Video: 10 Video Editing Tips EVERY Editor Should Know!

If you're looking to improve the look of your footage, then learning how to edit is crucial.
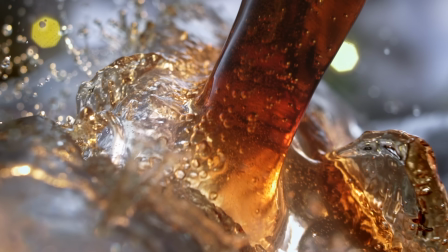The edit is where you can create transitions, add sound effects, color grade, and stylize your footage.
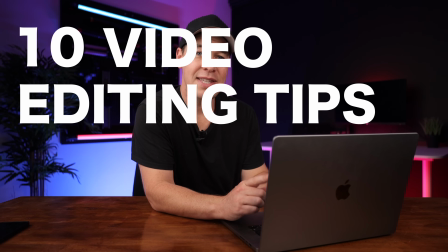So in this video, I'm going to give you 10 video editing tips that every editor should know. It's coming up. Hey everyone, Steve here from Learn Online Video. And today, I'm going to be showing you how you can make your footage stand out.
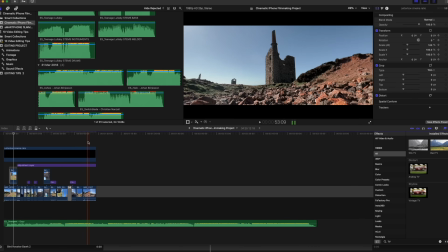I'm going to show you how you can make your films and videos look much more interesting. and I'm going to be showing you how to do all of this in the edit. This is where the magic happens.
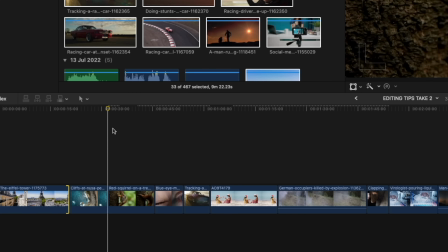I've got a variety of different clips on my timeline and I'm going to use these to show you just what difference adding each of these tips can make to your footage.
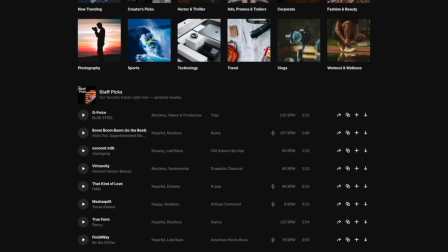Today's video is sponsored by Epidemic Sound. This is where I'm going to be getting all of my music and sound effects for today's video. Okay, let's get the most boring tip out of the way first so that we can move on to things that are a little bit more exciting and creative.
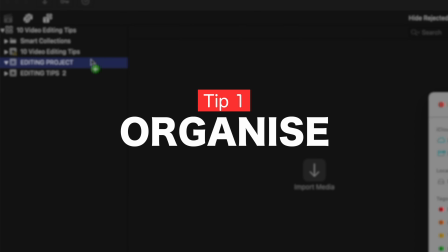And the first one is organizing your footage and assets. Now it doesn't matter whether you're working on a YouTube video or a big Hollywood feature film always organize your footage and assets So that
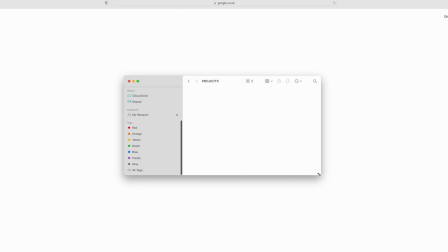everything is easy to find and easy to work with for example when I'm done shooting everything I need for a project I'll create a folder on my computer called
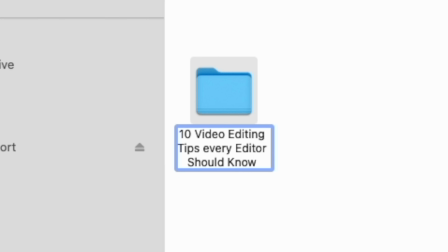in this case 10 video editing tips every editor should know then in that folder I'll have a folder for footage I'll have a folder for music graphics and anything else I might need to edit that video how you folder your footage and assets is completely up to you just do whatever works best
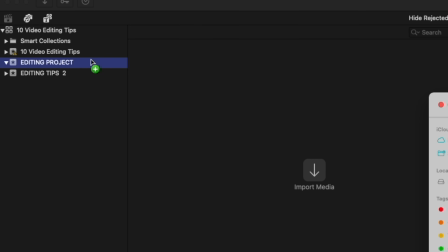for you and your workflow and once you've done this you can then drag all of these folders into your editing software and now everything is easy to find and work with. Okay moving on to something a little bit more exciting speed ramps. Speed ramps are when you speed up or slow down part of your clip but rather than an abrupt
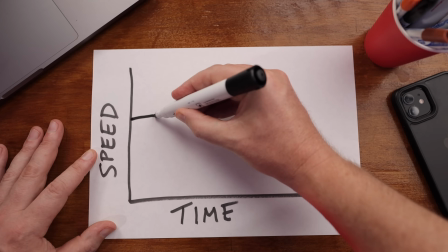speed up or slow down you gradually accelerate or decelerate.
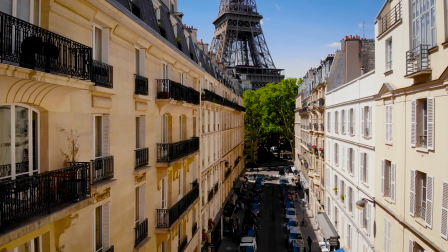Take this drone shot rising up through the streets of Paris to reveal the Eiffel Tower for example.
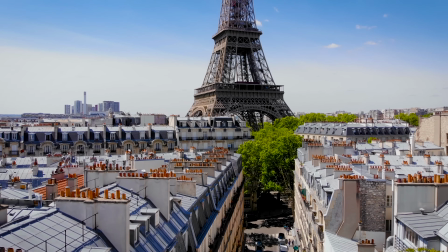Now this is a great shot but the problem is it's a little bit too long. What if we want to get to our focal point a little quicker?
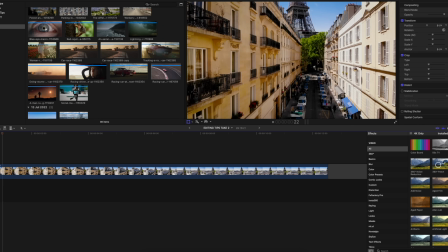Well this is where we would use a speed ramp. So I'm going to play my clip and then stop it where I want the speed ramp to start about here.
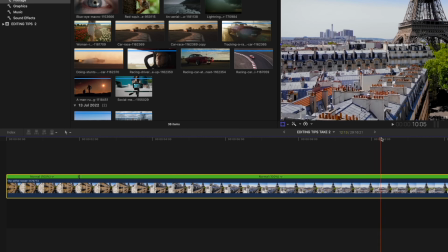I'm going to select shift b and then going to skim forward to where I want my speed ramp to stop and press shift b again and I can now speed this part of the clip up.
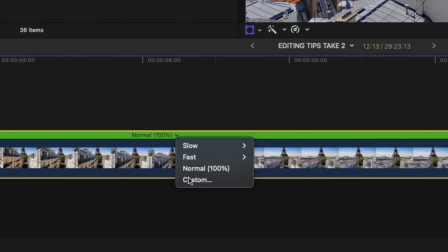So rather it being 100% speed, I'm going to go to custom and I'm going to type in 3000%. Let's take a look. Much better. We now get to our focal point much quicker. Now, we could, of course, just cut to our focal point, but that wouldn't be as creative. It wouldn't be as interesting. And it's these little editing tricks that really help keep your audience engaged.
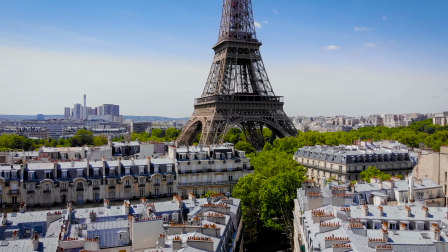Also, if your speed ramp is looking a little off, a little unnatural, then the chances are it's because it's lacking motion blur. Usually when a camera moves quickly, it creates motion blur, but don't worry, we can fix this in the edit.
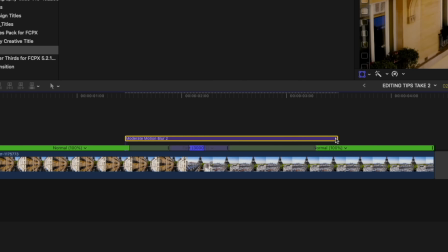Now, this effect didn't come with my editing software. I had to download and install it, but as always, everything I mention in this video will be linked in the description below. Now, let's take a look at this shot. First, without motion blur, and then again with.
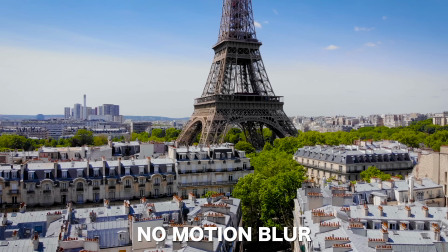It's subtle, but it definitely helps improve the look of that shot and gives it a much more natural look. The Ken Burns effect. This is where you zoom into your footage in the edit. Let's say you've got a static shot like this one here, for example.
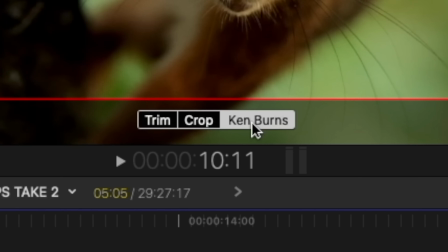It's okay, nice framing, but adding the Ken Burns effect or zooming into our clip is going to help bring it to life more.
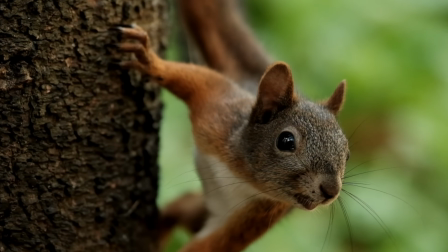It's going to help guide our viewer's eye and draw them into the scene. Take this gimbal shot tracking to the right, for example.
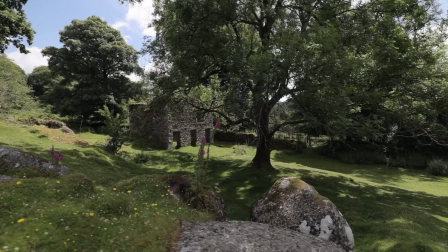It looks okay, but now let's add a zoom and now we have this. A much more dynamic shot with the camera tracking right and zooming in.
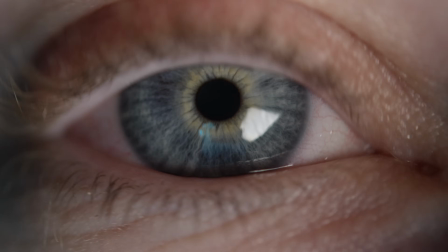All of the clips in this sequence are static shots, but with the Ken Burns effect added, we now have this consistent zoom effect, bringing much more focus to each shot.
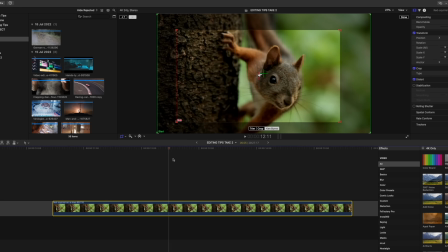Now, there are a number of different ways that you can add this effect. Some editing software will have this effect built in.
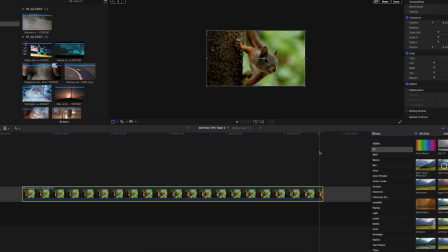Others, you might need to do it manually by adding keyframes. The most important thing here is to experiment with this technique and use it to pull your audience in. Okay, number four, sound effects. Sound effects are a great way to take your footage to the next level, and the possibilities are endless.
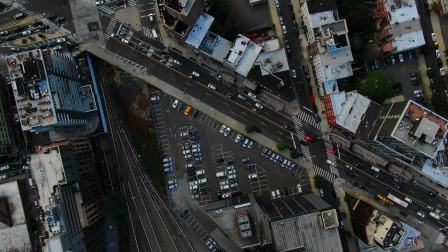You could use a whoosh sound effect to transition from one clip to another,
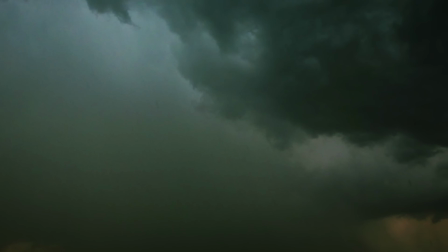you could use them to make your shot more dramatic, you could even use them to make something that would ordinarily be quite boring,
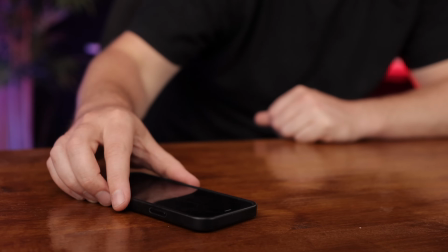like picking up a phone, and make it look and sound much more interesting.
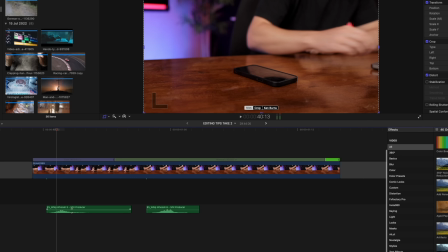Also, did you notice we combined techniques there? Not only did we use a whoosh sound effect to pick up the phone, but we started with a speed ramp. Now as an editor, I highly recommend that you have an archive of sound effects that you can just dip into whenever needed.
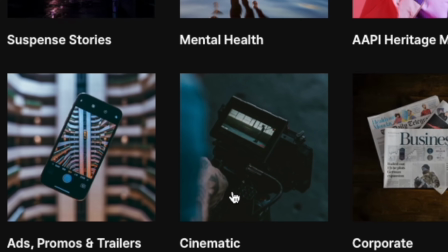This is really going to help speed up your workflow. Personally, I get all of my sound effects from Epidemic Sound because they have a huge archive and it's all really easy to find. You can literally just type into the search bar whatever you're looking for. Let's type in Rooster and there we go.
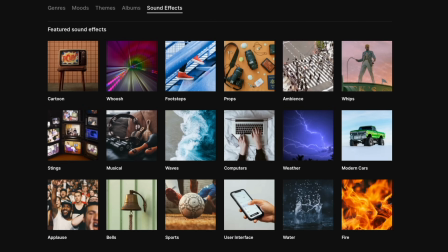A selection of Rooster sound effects. So the search tool is really good, but as well as this, they also have sound effects albums. And this comes in really useful. Each one is dedicated to a different category.
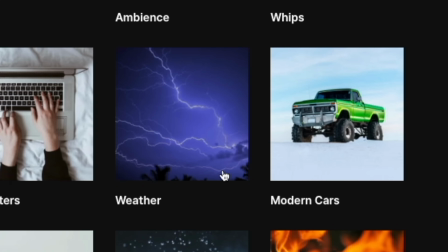We've got whoosh sound effects, weather, cars, ambient, and anything else you could possibly need.
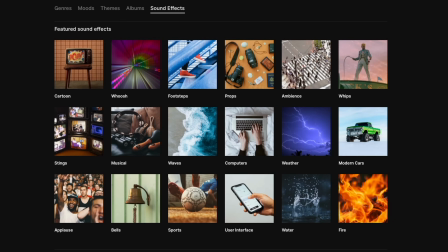Also, I can access all of these sound effects from anywhere in the world because it's all online. So be sure to take advantage of combining sound effects with your footage because this will not only help increase the production value of your footage, but it will also help keep your audience engaged. Okay, number five, music. Music has a huge impact on your footage. It creates an atmosphere. It can change the mood. It can change the way an audience reacts to your film, and it can help tell a better story.
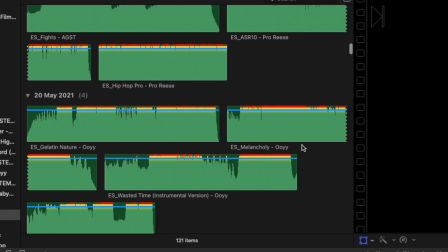So, having a good understanding of how to edit music will give you a huge advantage when it comes to editing video.
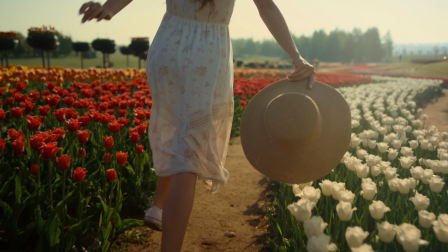Take this woman running through an array of beautiful flowers during sunset, for example, with happy upbeat music.
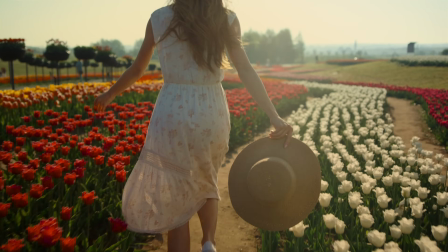This shot is positive, warm and blissful.
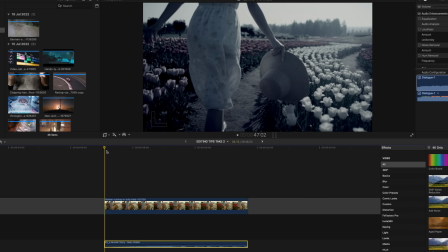But if we change the music and maybe give it a darker, more moodier color grade, all of a sudden this woman could be running for her life in a horror movie. Again, just like with sound effects, it's really important as an editor that you've always got a good archive of music that you can dip into whenever needed. For this I'm gonna head back to Epidemic Sound because not only do they have a really good sound effects library but they also have a huge archive of music.
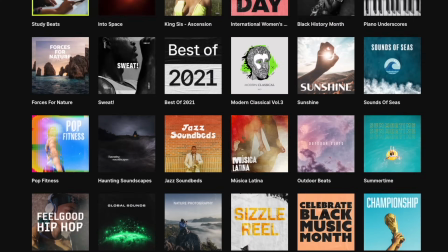Again all really easy to find, everything from cinematic, hip-hop, rock, electro beats, plus they release new tracks every single week. So I'm gonna download two completely different tracks. Go back to my timeline and now we have this scientist.
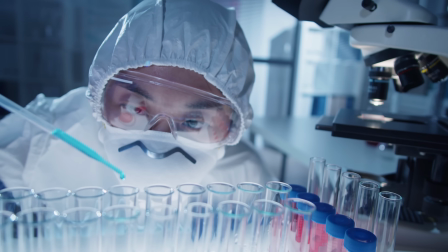With inspirational music this shot seems positive like he's close to finding a cure, but with darker, more sinister music, he's an evil villain planning to take over the world.
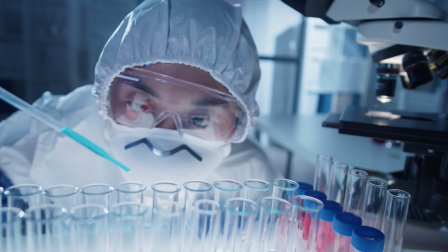Or take this woman walking her luggage through the airport. This could be an inspirational travel video, or, if we add some rock music, this could be the opening shot of our lead character in a short film. Music will change the mood and the feel of your footage, so take advantage of it.
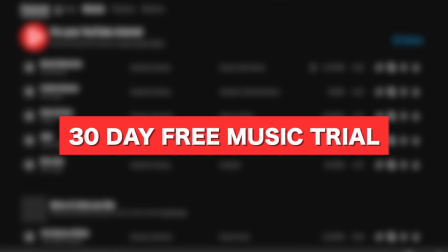If you'd like to try Epidemic Sound for free, then they're offering a free 30-day trial to anyone that uses the link in my description.
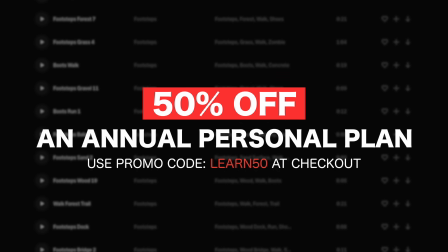Plus, they're also offering a massive 50% off an annual personal plan. So a huge saving for any of you looking for music and sound effects.
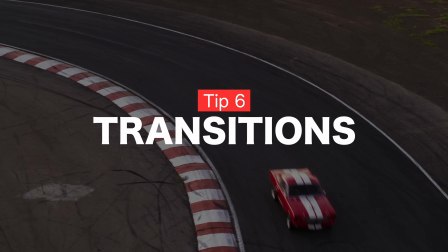Links will be in the description below. Okay, number six, transitions. Put simply, transitions take the audience from one shot to another.
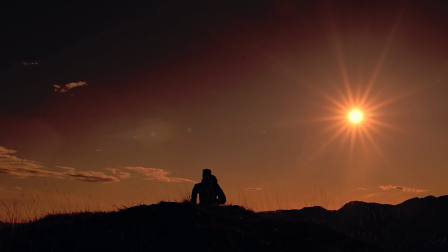The most basic version of this is a straight cut like this. We've gone from a shot of me in the studio to a shot of a man running with his dog.
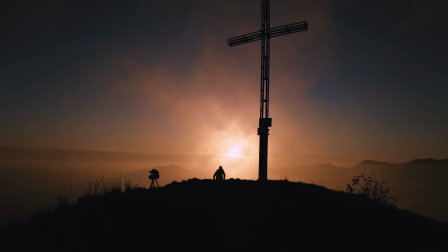Now, we could just cut to the next shot like this. That's not too bad. works okay, or if we wanted to represent, say, the passing of time, we could add a cross dissolve.
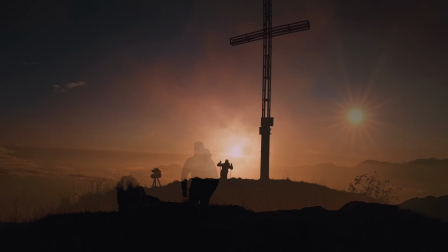Now these two shots blend and dissolve into each other, taking us from one shot to another. These are just a couple of examples of some very basic transitions, but feel free to get as advanced or as creative as you like.
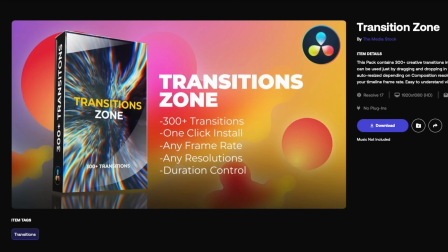Again, some editing programs will have built-in transitions, some you might need to download or buy. The most important thing with transitions is that you make them meaningful. Transitions are usually only used when they serve a storytelling purpose, But when first starting out, feel free to experiment and get creative.
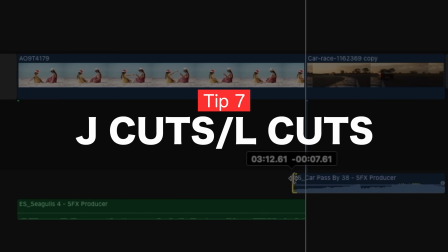Okay, tip number seven, J-cuts and L-cuts.